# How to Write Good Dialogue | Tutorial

Rule number five, match your tone.
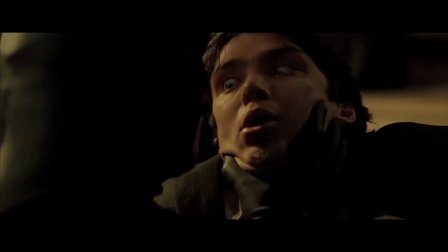4:18 All films have a tone, an overall tone and a scene to scene tone.
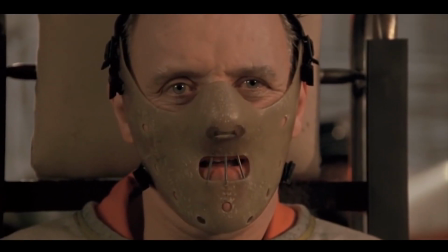4:24 Be aware of this when writing. The dialogue you're writing needs to match the tone for the scene firstly and to a lesser extent the tone of the film.
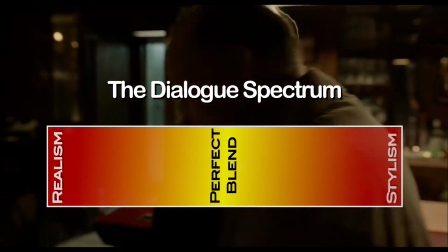4:34 All dialogue sits somewhere on this spectrum. On the one end we have realistic dialogue and the other we have stylistic dialogue.
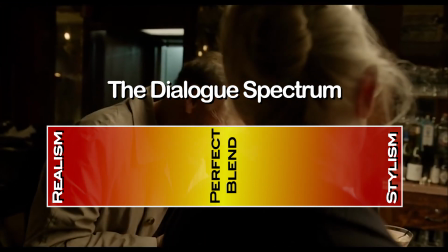4:41 Yeah, I did just make that word up but let's roll with it. Realistic dialogue aims to reflect the way people talk as much as possible.
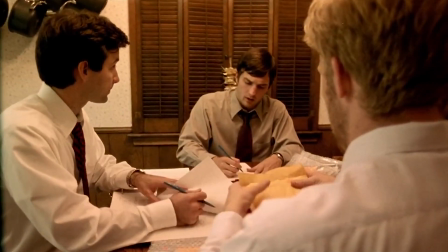4:50 So it's devoid of big moments and monologues. Conversation doesn't flow the same as stylistic dialogue.
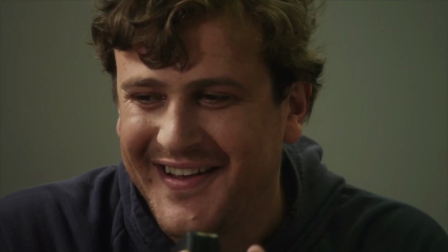4:57 People don't wait to speak and will often talk over each other.
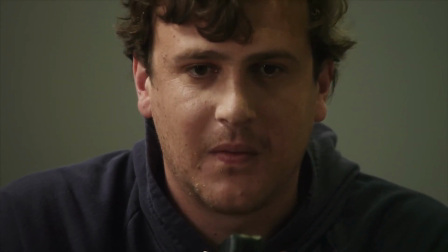5:02 Realistic dialogue is never really noticed as it serves to deepen your characters. through the information that it delivers.
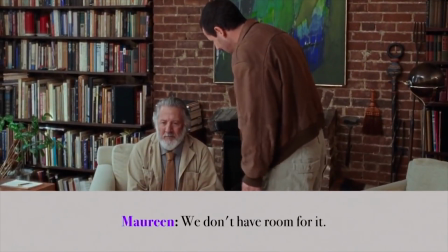5:09 For an example, take a look at this video by The Nerdwriter, examining No Bomb Box dialogue.
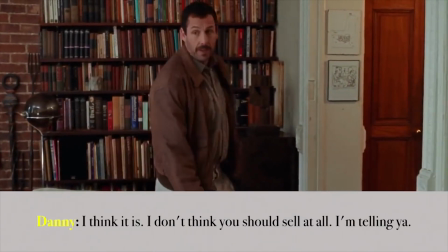5:14 I'll put the link in the description below. Stylistic dialogue is pretty much the opposite.
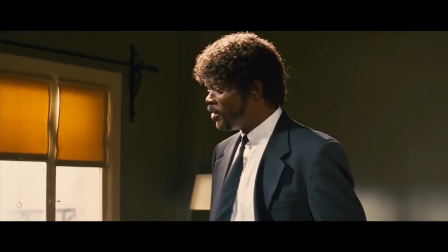5:21 It's concerned with how the message is delivered more than what message is delivered. It flows and zips and will generally feel and sound snappy.
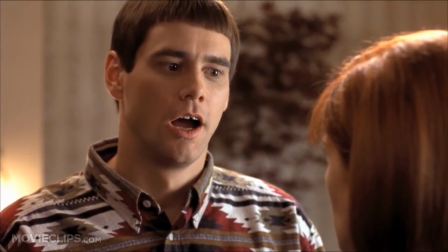5:30 It'll contain big moments of drama, jokes and be overtly over the top.
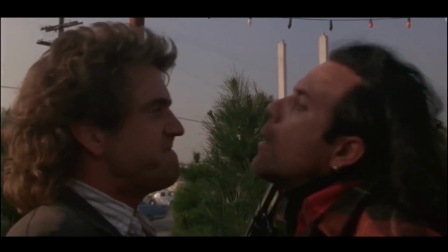5:35 It doesn't really reflect real life dialogue and is largely designed to serve the scene, not the characters.
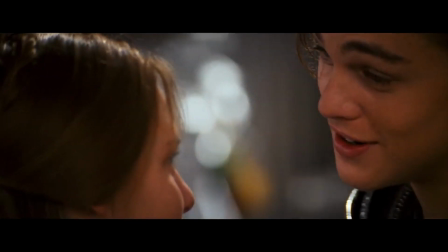5:42 Shakespeare is the best example of pure stylistic dialogue.
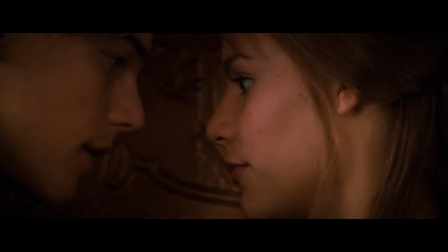5:48 Figure out where the scene you're writing dialogue for fits on this spectrum and adapt the dialogue accordingly.
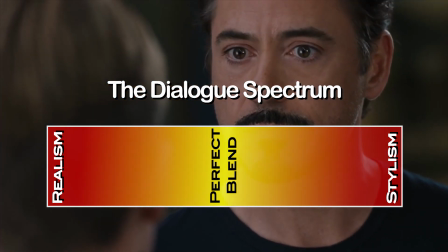5:55 The best dialogue fits somewhere in between.
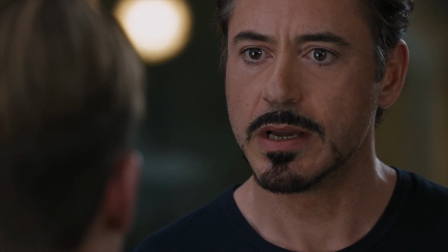5:58 For me, the best example of dialogue which sits right in the middle is found in the movie Seven, written by Andrew Kevin Walker.
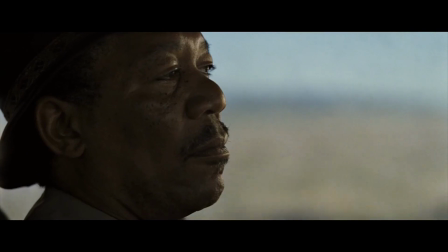6:06 The film contains plenty of dramatic dialogue but it's finely tethered to realism with how the dialogue is constructed.
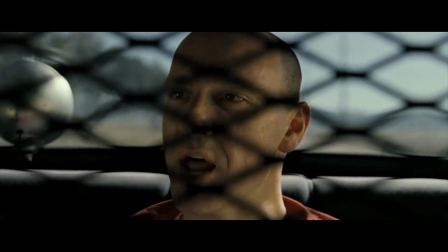6:12 Walker pays great attention to detail with the dialogue and makes sure that it reveals something every time.
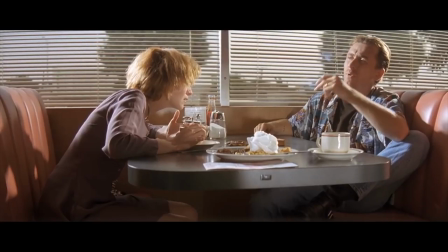6:19 As an experiment, go to a local coffee shop and just sit there for an hour or so, listening to how people talk.
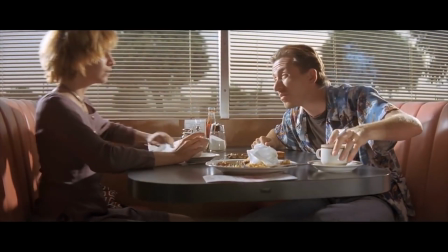6:26 Not the words, but how they talk. Do they take turns?
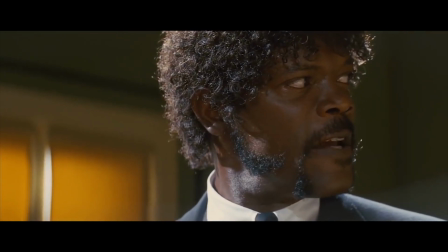6:31 Do they interrupt? How does the volume change? You get the idea. Think of your characters as real people and you'll write convincing dialogue.
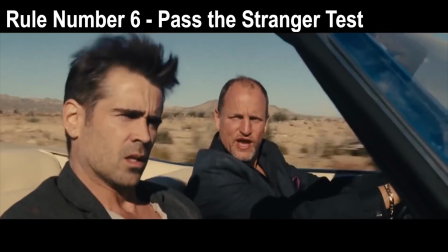6:41 The sixth and final rule is to make your dialogue pass the stranger test.
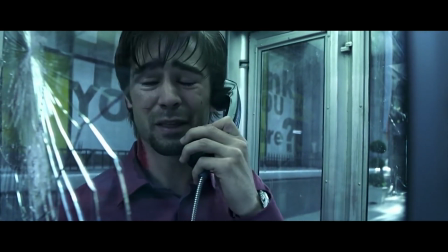6:47 Once it's all written, you want to make sure it sounds good and it reads well.
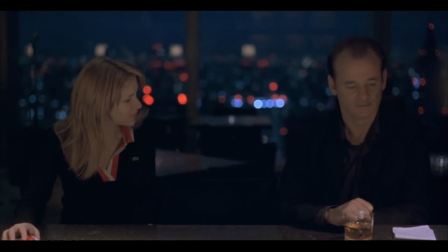6:52 How do you do that? You read it out loud. This is the tip I've stolen from Aaron Sorkin. If you can get through your dialogue without stopping to double check what you're reading, then you've probably written good dialogue.
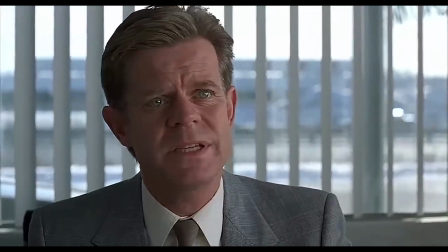7:05 After that, give it to someone else to read aloud. I call this the stranger test.
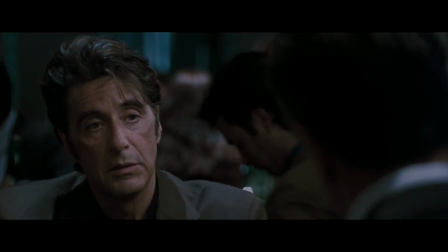7:11 Since they're unfamiliar with the words, anything that doesn't make sense will be hard for them to read, and so they'll struggle.
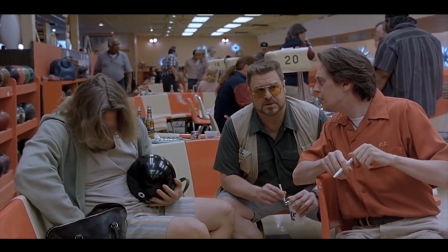7:18 If they do, make note of what they struggle with and find out why. Then go back and rewrite it.
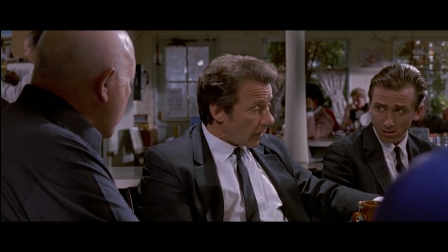7:26 people assume that scenes like this captivate people because Tarantino is good with words
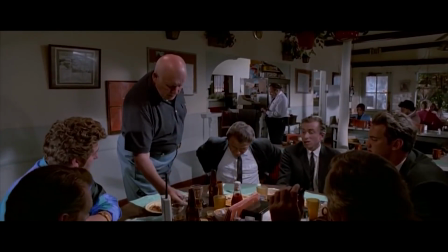7:35 it's a conversation about Madonna it really isn't all that interesting it's essentially what writers are supposed to avoid small
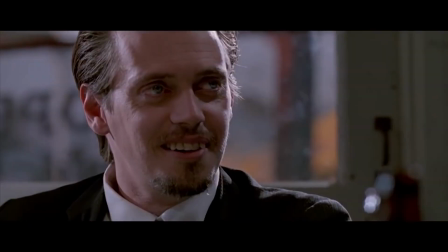7:43 talk but Tarantino understands that the actual words don't matter what those words reveal does